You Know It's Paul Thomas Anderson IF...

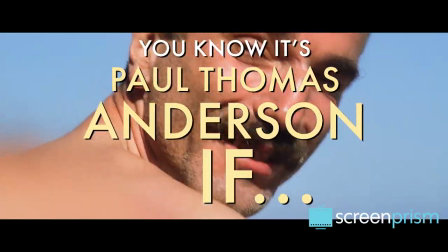You know you're watching Paul Thomas Anderson if you meet characters out of time and in America in transition.
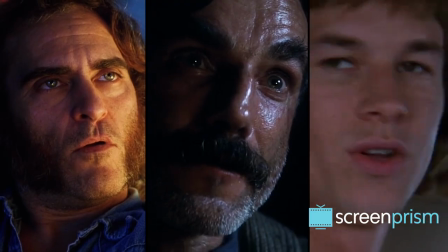PTA often sets his films during periods of upheaval and he gives us characters who are alienated by these transitional periods.
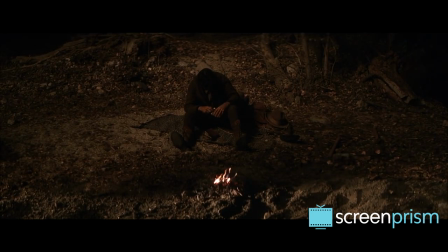People who feel like they've been left behind during formative moments in American culture.
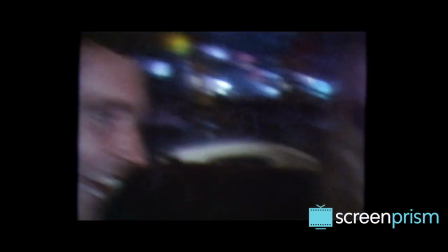In Boogie Nights, the 80s usher in the home video camera so so Jack Horner's professional-quality porn becomes obsolete.
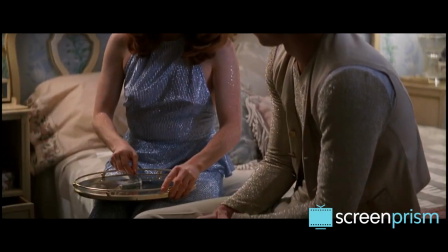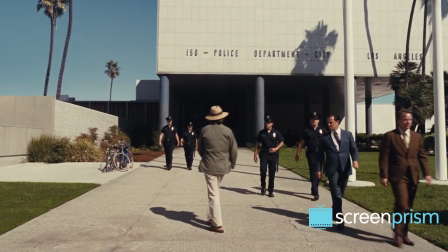Inherent Vice's Dax Bortello is still a hippie in the 70s, when it's no longer fashionable to be one.
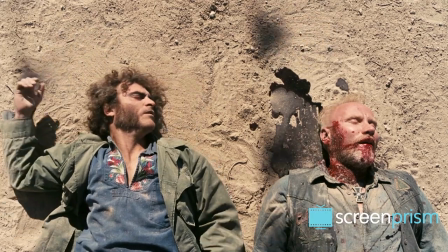Everything's gone from groovy to where you at, man, suggesting a high level of fear or discomfort with the way things are headed.
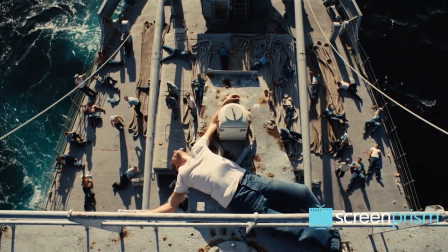The master's Freddie Quayle is a World War II vet who feels like his country has moved on without him.
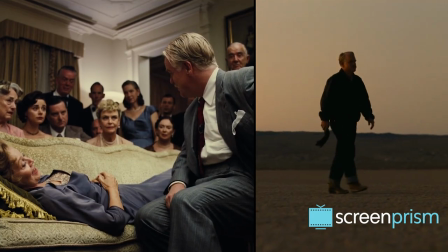So Anderson's films show us growing pains, both communal and personal, to reveal deeper insights about how our culture has been formed.
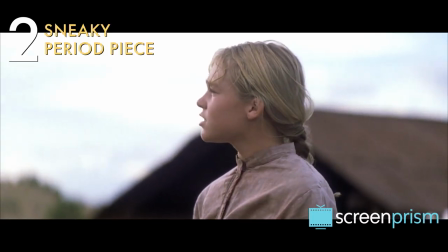It's a sneaky period piece. Many of Anderson's films are period films, but we don't notice this too much.
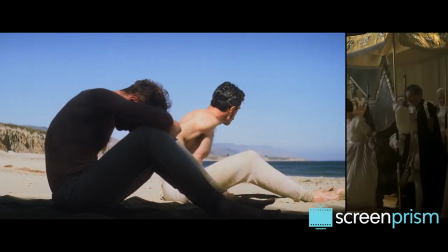They aren't what we tend to think of when we think period piece.
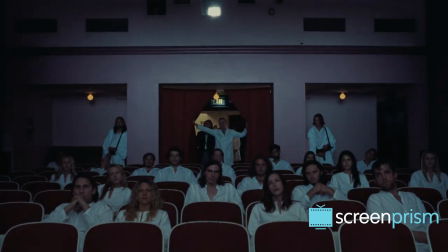He chooses very specific slices of time and space, ones that haven't actually been extensively visited or dramatized on screen.
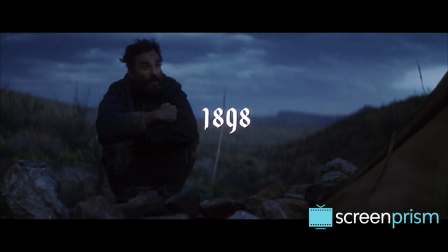And maybe the biggest reason his films don't feel typically period is the music.
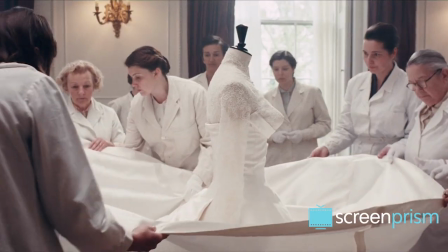His later films, like The Master, There Will Be Blood, Inherent Vice, and Phantom Thread, feature avant-garde tracks by Radiohead's Johnny Greenwood.
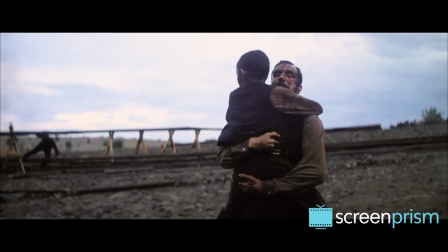So the music gives the vision a modern, or out of time feel.
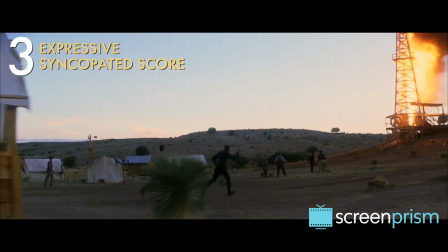We get expressive, syncopated scores that give us a window into the inner turmoil Anderson's characters are feeling.
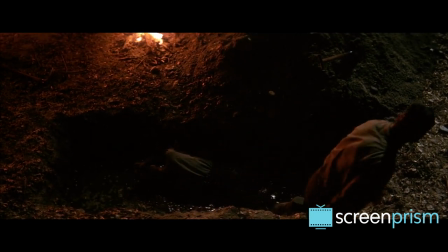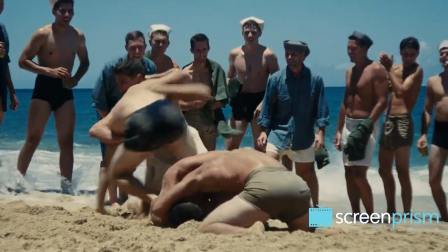Greenwood's jumpy, syncopated score for The Master feels out of joint with the images. So the music makes us feel tense and uneasy.
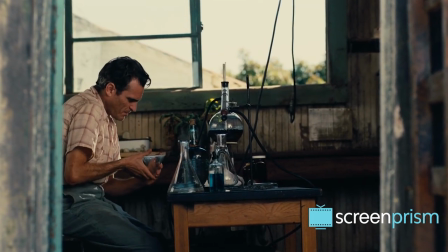It's telling us something is deeply wrong with Freddie.
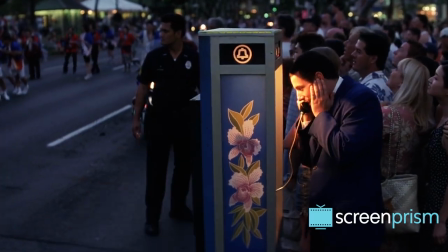In Punch Drunk Love, John Bryan's score, mixed with songs taken from Robert Altman's Popeye,
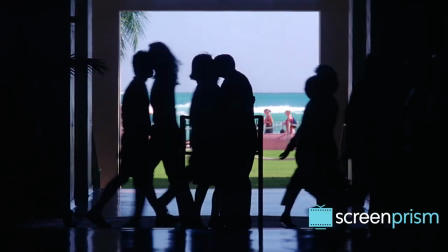create a charming but nervous mood that captures how this is different from your average love story.
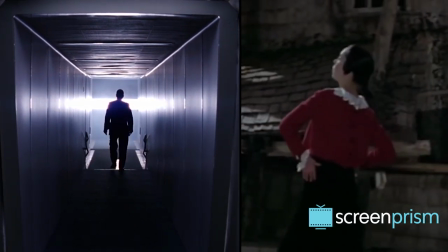Until the day I die, I won't know why I knew he needed me.
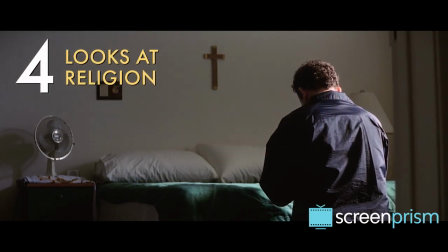It looks at the impact of religion. Anderson is a humanist.
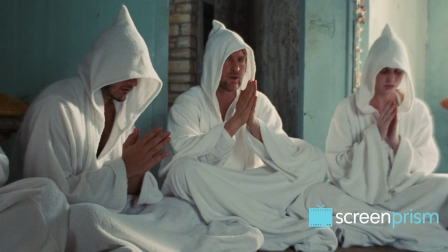His focus isn't what any religion preaches, but how belief influences his characters.
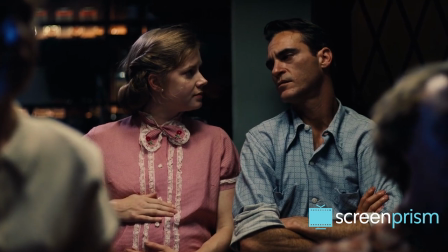Freddie joins the cause, an analog for Scientology, and he finds meaning in his life, even though the religion behind the cause is clearly a hoax.
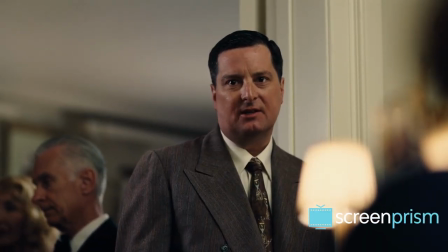You've also said that these methods, cause methods, can cure leukemia, according to your book.
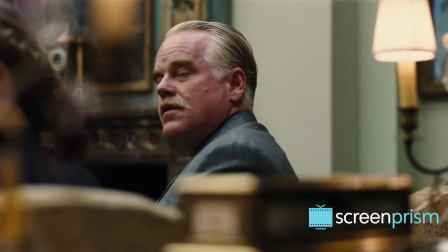Some forms of leukemia.
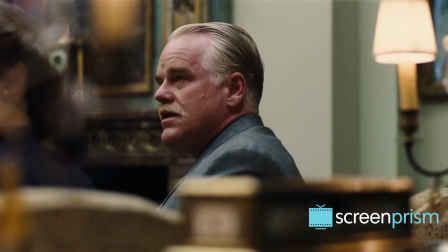In being able to access past lives, we are able to treat illnesses that may have started back thousands, even trillions of years.
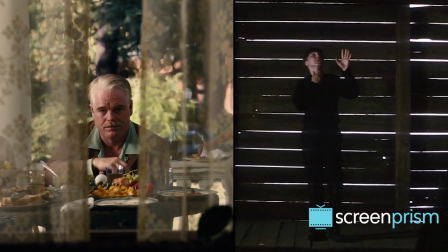In The Master or There Will Be Blood, Anderson shows the dark sides of religions too and services our skepticism.
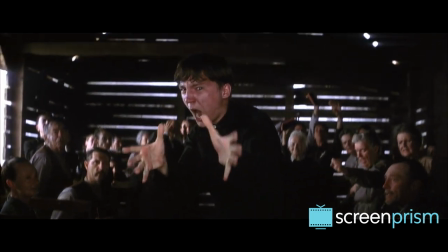The preacher in There Will Be Blood strikes us as an over-the-top performer, but he's the one who forces Daniel to reckon with his dark past.
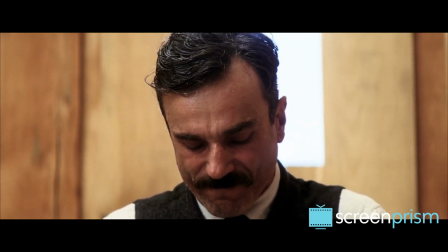Say it, say it. I've abandoned my child. Say it louder.
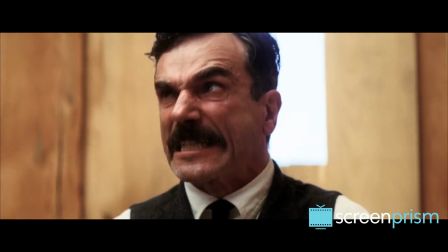Say it louder. I've abandoned my child!
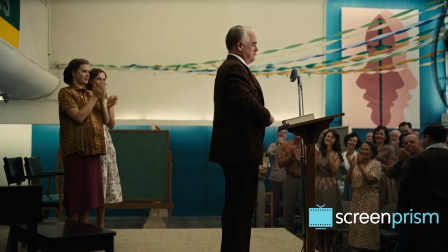So Anderson seems to be saying that belief, whether based in fact or fiction, can help people transcend a more basic existence.
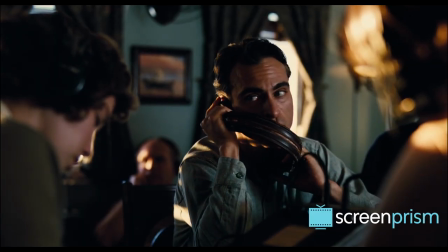Man is not an animal.
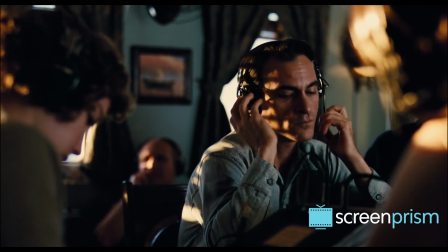You are not a part of the animal kingdom.
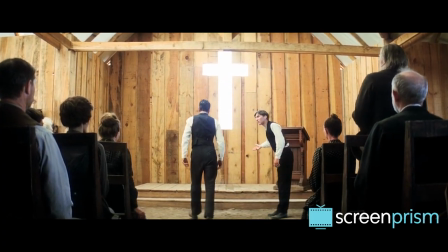And even if the rituals may be artificial or phony, truth can still emerge.
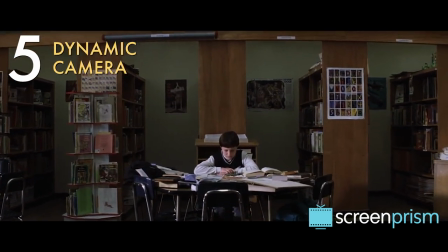There's a dynamic camera. PTA likes to have his camera moving in most of his shots.
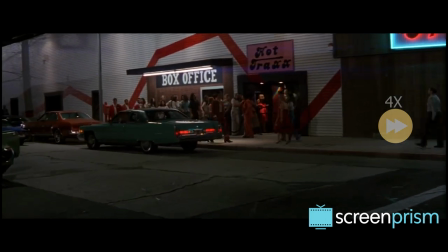We can see his flair for showy camera movements especially in his earlier films. Take the iconic opening of Boogie Nights and this quick dolly-in from Magnolia.
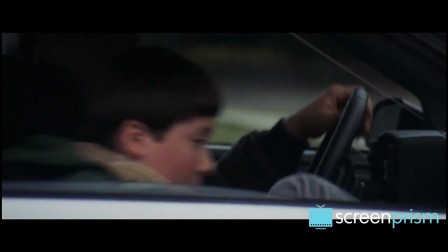It's full of frantic energy that draws attention to itself.